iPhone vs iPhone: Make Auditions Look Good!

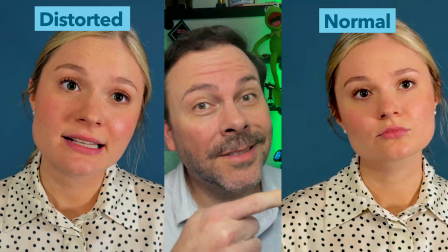0s
This is Sarah, and this was shot on an iPhone. This is also Sarah, and this was also shot on an iPhone.
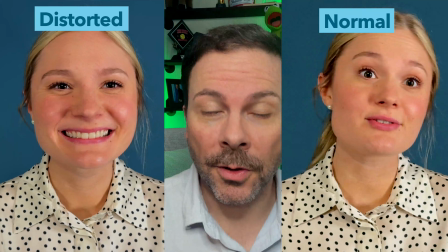6s
Which one would you prefer for your own self-taped audition? Stick around and I'll show you why these differences matter and how to achieve both looks on the same phone and to get the most out of either option. Matthew Cornwell here with Get Taped, which I co-own with my amazingly talented, beautiful wife and best friend, Brooke. Okay, most of you hated physics class in high school, and probably none of you went and got a master's degree in mechanical engineering like I did. Nerd alert. So the science of optics feels irrelevant to you, and rightfully so. But by not knowing how a camera works or how a lens works specifically, then it's safe to say that your relationship to that camera is probably lacking. Why does it even matter? Well, if you're an on-camera actor hoping to make a lifelong career in television, film, and commercials, then it stands to reason you should know something about how cameras work. You know, the very thing capturing your performance, the thing that can augment your performance, distort your performance, obscure it, manipulate it. So let's dive in, and I promise not to get nerdy.
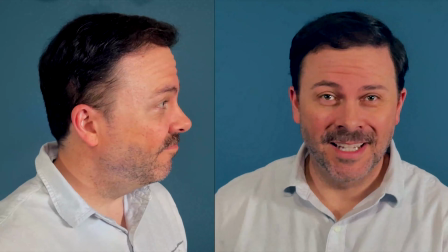74s
Let's look at two clips again, side by side. Sorry, it's me this time.
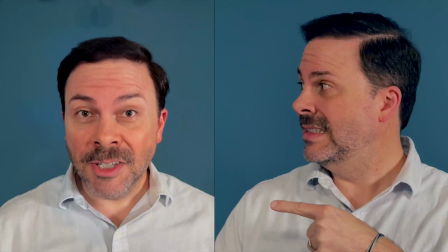79s
What are you gonna do? Now, on this side, I look normal. In contrast, my facial features on this side are distorted like a funhouse mirror.
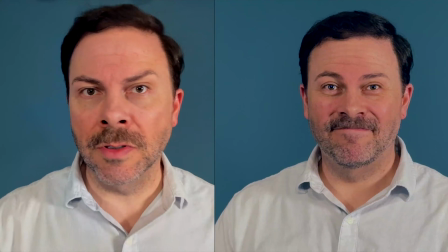88s
Look at that forehead and how big my nose looks and how tiny my ears are in comparison to my nose.
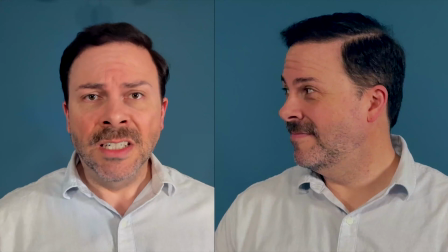94s
It's unfair. It's like some unkind caricature artist at a fair did my portrait.
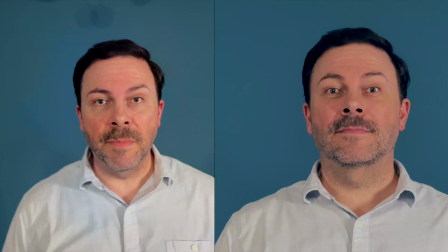101s
On top of that, every movement I make, forward and backward, is noticeable.
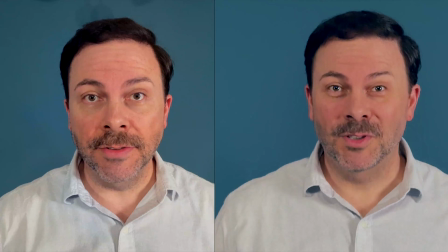106s
It's even amplified by this wide-angle fisheye lens. Don't these movements look more normal and not so exaggerated?
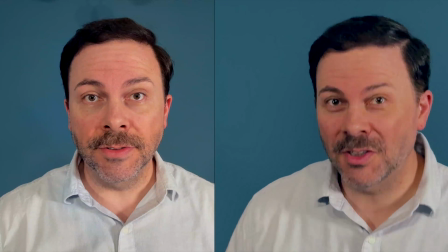114s
Huh? My forehead doesn't get huge. My nose is about the same size no matter how much I lean.
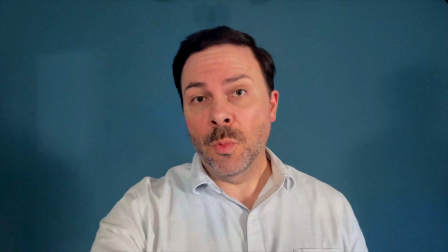119s
What are the implications? Well, if your home setup is just like this, where your camera is on a tripod a couple feet away from your face,
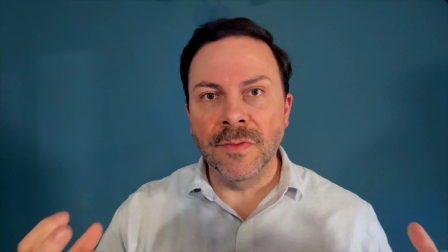127s
then being still in a private, vulnerable, dramatic scene becomes very hard.
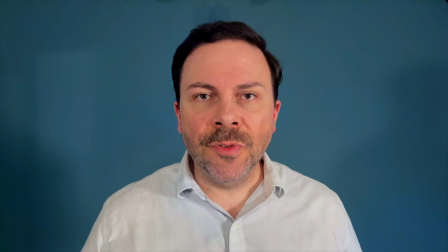133s
Because you might be the type of person that has a lot of natural physical energy. And like I said, it's going to get amplified.
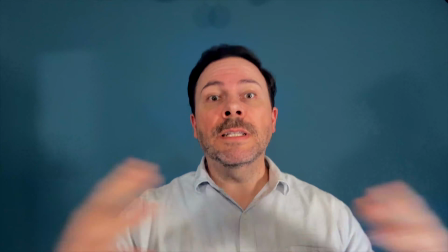139s
And that might be in complete opposition to the needs of the scene.
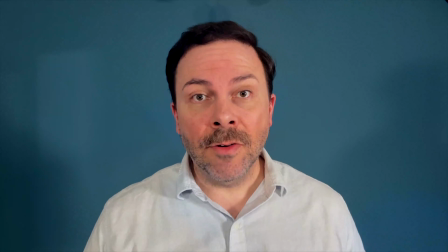143s
So you might find yourself wanting to sit down using a camera that is this close to your face,
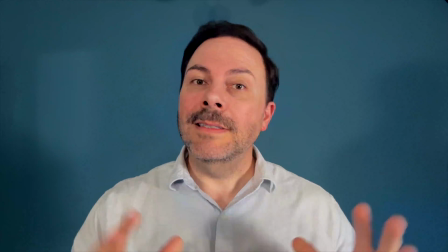148s
because that's the only way you can get rid of all of that unfocused energy. Now, yes, having the lens this close to me might feel more intimate.
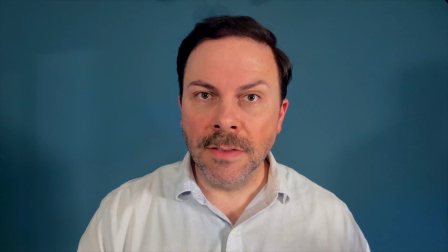157s
And so it might feel like it's appropriate for certain types of scenes, especially very quiet dialogue scenes with one other person.
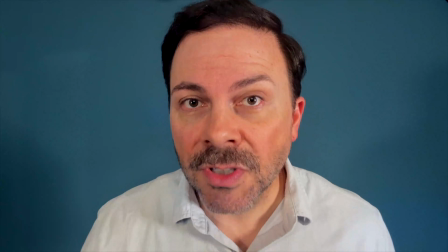164s
But I don't know. The trade-off of having my features distorted so much and having my physicality exaggerated
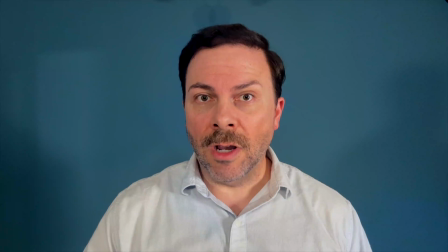171s
so much just doesn't feel like a good trade-off for most of the scenes that I'm auditioning for,
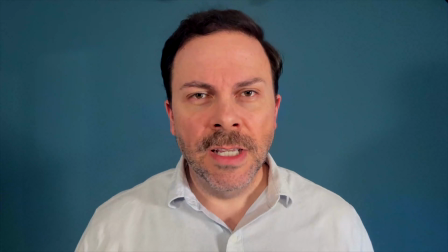176s
especially if I want to enter the scene. You see how fast that felt when I entered?
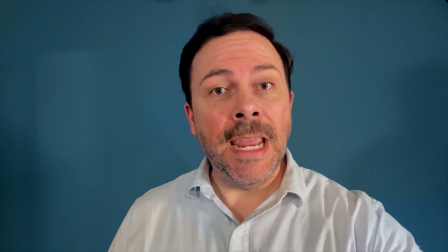181s
See what it looks like when the lens is 8 feet away and how it feels normal when I enter.
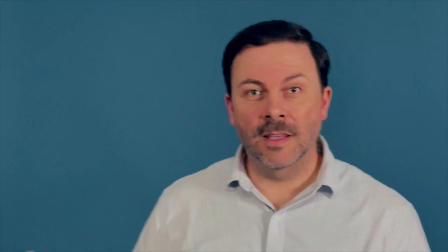188s
When I walk into the scene on this lens, it feels a lot more normal.
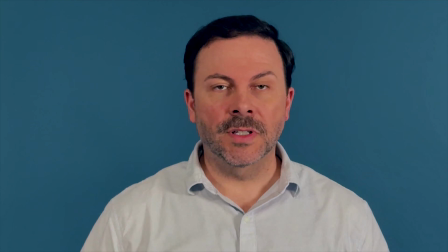192s
The pace is even. It doesn't get faster as I approach the camera, which might be much more appropriate for the scene, especially if I'm just trying to mosey into the space and not dart up to my mark.
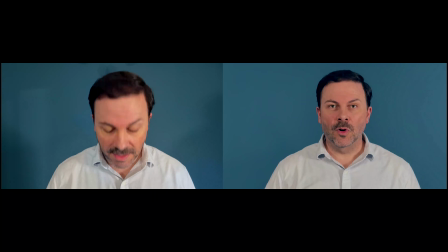208s
Even the slow mosey into the space onto my mark is exaggerated so much by this lens,
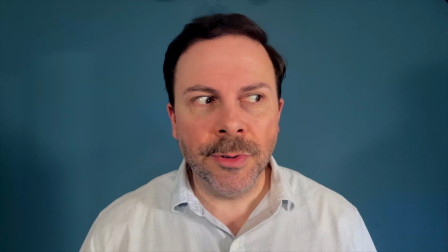215s
and that might not be the tone of my character or of the scene. And this is subtle, but it's important.
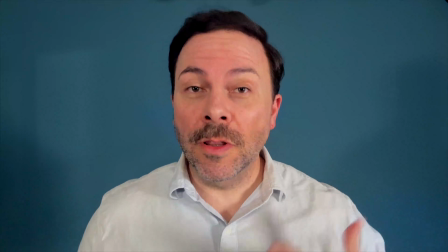221s
Now, on the flip side, if the scene is calling for some physical comedy,
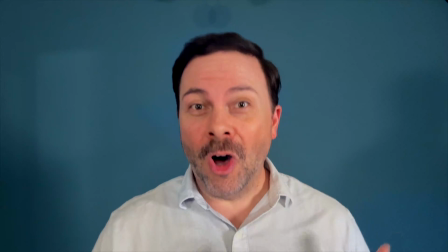225s
then this wide-angle lens can actually serve to help or augment my performance by exaggerating all of those movements. Now, let's take an example. Instead of a real commercial, I wanted to interrupt this broadcast to give you a call to action.
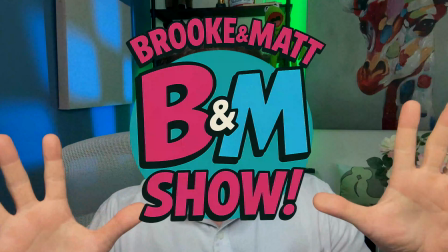238s
Brooke and I are launching our very own sketch comedy show, The Brooke and Matt Show, in July of 2025, right here on YouTube. Sounds like a crazy venture, right? Well, it's not crazy if you join us. Head on over to the new channel where we're putting up some shorter content as we lead up to the big reveal of episode 1 in July of 2025. Oh, and don't forget to subscribe while you're there. Thanks.
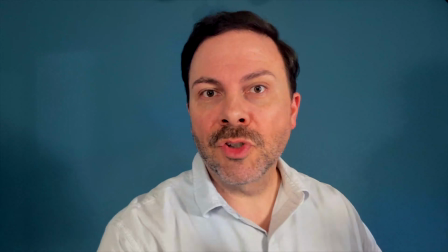260s
Let's say your audition scene is actually supposed to be a Zoom call in the story, and so casting wants you to look directly into the lens for your audition.
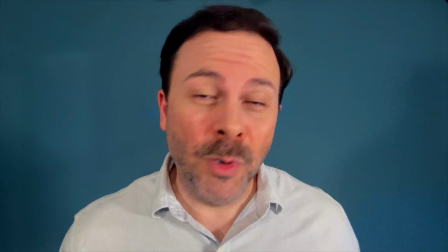269s
Maybe in the scene they're playing on the fact that in 2025 people still don't know how to unmute.
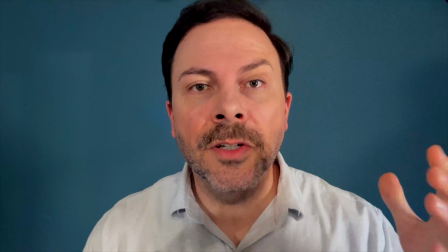275s
Well, using this close-up lens is not only realistic,
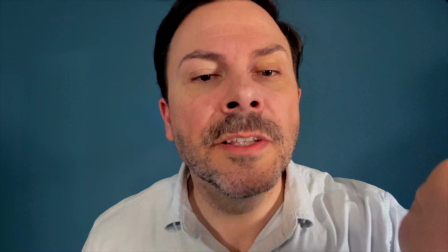278s
but as I'm getting frustrated on the Zoom call of either being the one looking for the mute or unmute,
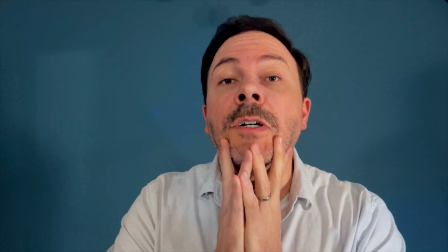285s
or maybe I'm just another person on the Zoom call who is frustrated that they can't figure it out,
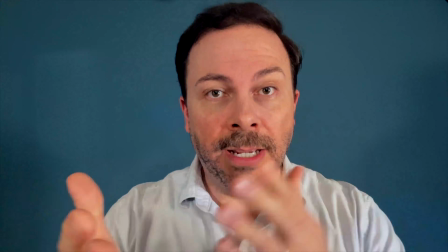289s
that comedy can be augmented by actually using the lens that is so close to me. In fact, in my recent episode of Will Trent that aired on ABC, For my last scene, they used a wide-angle lens for the sake of comedy.
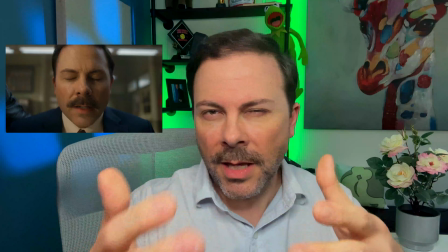303s
Now, it also made sense because I was staring at a computer screen, so the camera was sort of the point of view of the computer looking back at me. But it was so perfect for the scene because I was essentially being caught in the act for something that I wasn't supposed to be doing.
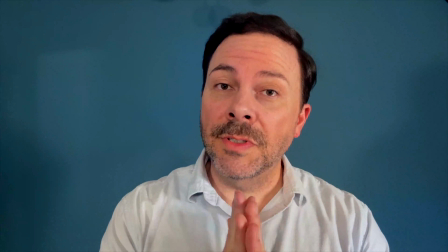317s
And speaking of eye lines, the wide-angle lens can get you into trouble if you don't understand the implications of it.
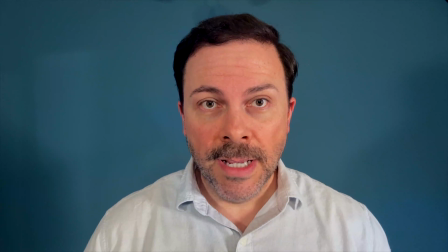323s
This is me looking directly at the lens on my iPhone, and this is me looking at myself in the middle of the screen.
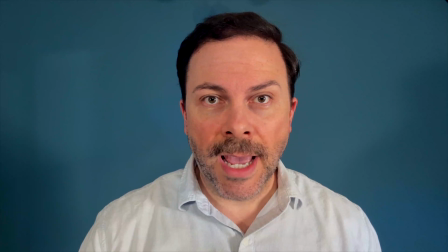331s
That's about a 2-inch gap between those two spots, going back and forth.
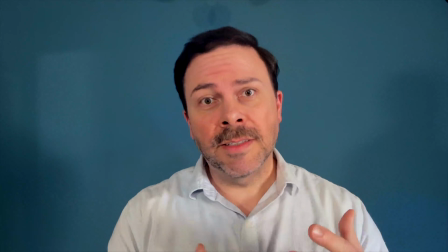337s
So when you're reading taping instructions from the casting director about eye lines, and they might say, please don't ever look more than 6 inches away from the camera to either side,
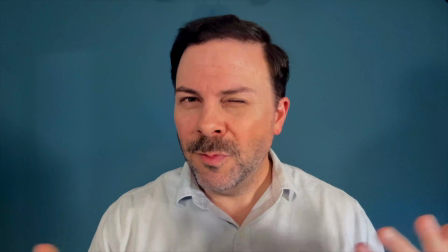346s
you have to put that into the context of what type of camera lens are you using.
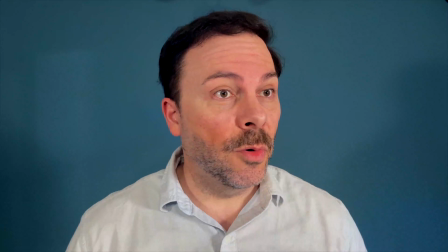351s
Because here on the iPhone, if I go 6 inches away from the phone, that is pretty far, right?
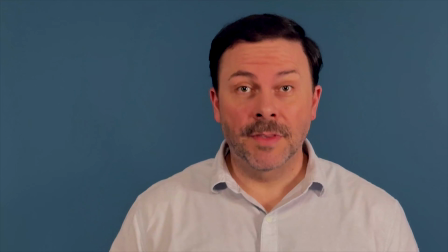358s
And so if I start to go further, that just doesn't make any sense. Now, this is me looking into the lens from about 6 feet away. And this is me looking at the center of the phone, which is 1.5 inches to the side.
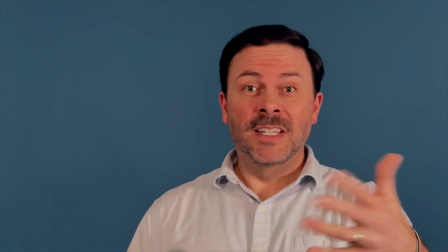374s
Doesn't look nearly as exaggerated, does it? Because at this distance of 6 to 8 feet, 6 inches doesn't look that bad.
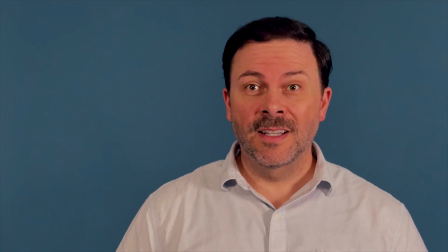382s
In fact, that's a perfect place for where my reader could stand. In fact, I could get away with 3 feet away from the camera lens,
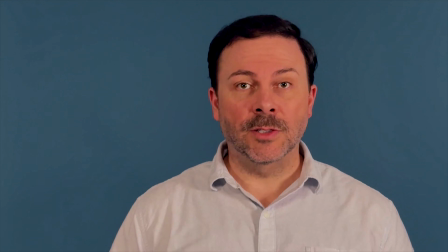389s
and it doesn't look nearly as exaggerated as when the camera is only 2 feet from my face. So that right there should help you be more discerning when you read taping instructions from a casting director who has to write those instructions for all actors,
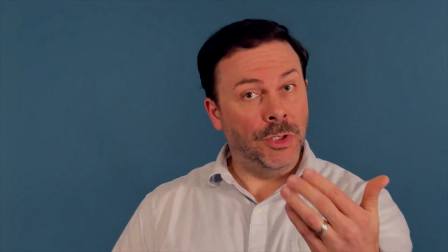402s
thinking about the most common setup, which is going to be that camera at 2 feet away from your face. You see where I'm headed with all of this? If you still think all of this is trivial, then please drop a comment below. Let's have a discussion about it. Because every actor that I've ever met is always looking for something, a way of getting a leg up or improving their auditions so they can stand out amongst the crowd. Now, I'm not saying these concepts will make you stand out amongst your peers. In fact, it's kind of the opposite. It'll prevent you from standing out in a bad way. I'm simply helping you to optimize the look of your auditions, given the equipment that you have, so that your work, the craft that you've worked so hard on, can shine through. Look, if this stuff didn't matter at all, then casting directors wouldn't need to give us 3 pages of taping instructions, would they? It matters. But again, I don't want you stressing about this. I'm just trying to foster your curiosity. So if you're taping at home, let this be an invitation to test out potential new setups based on the needs of the audition. And speaking of, let's talk about the second part of this video, which is how to achieve these different looks. Well, the first one is obvious, the wide-angle lens, because anytime you're holding your phone out for a selfie, whether it's a photo or a video, you're using that wide-angle lens. And likely, if you have a similar setup to what I have right now, this is how you're doing all of your auditions, where you're about 2 feet from the camera lens. I use it for all of my YouTube videos because the exaggeration of my movement helps to give me more energy, because I'm actually a pretty low-key guy in real life, and so this helps make it a little bit more exciting for you to watch me.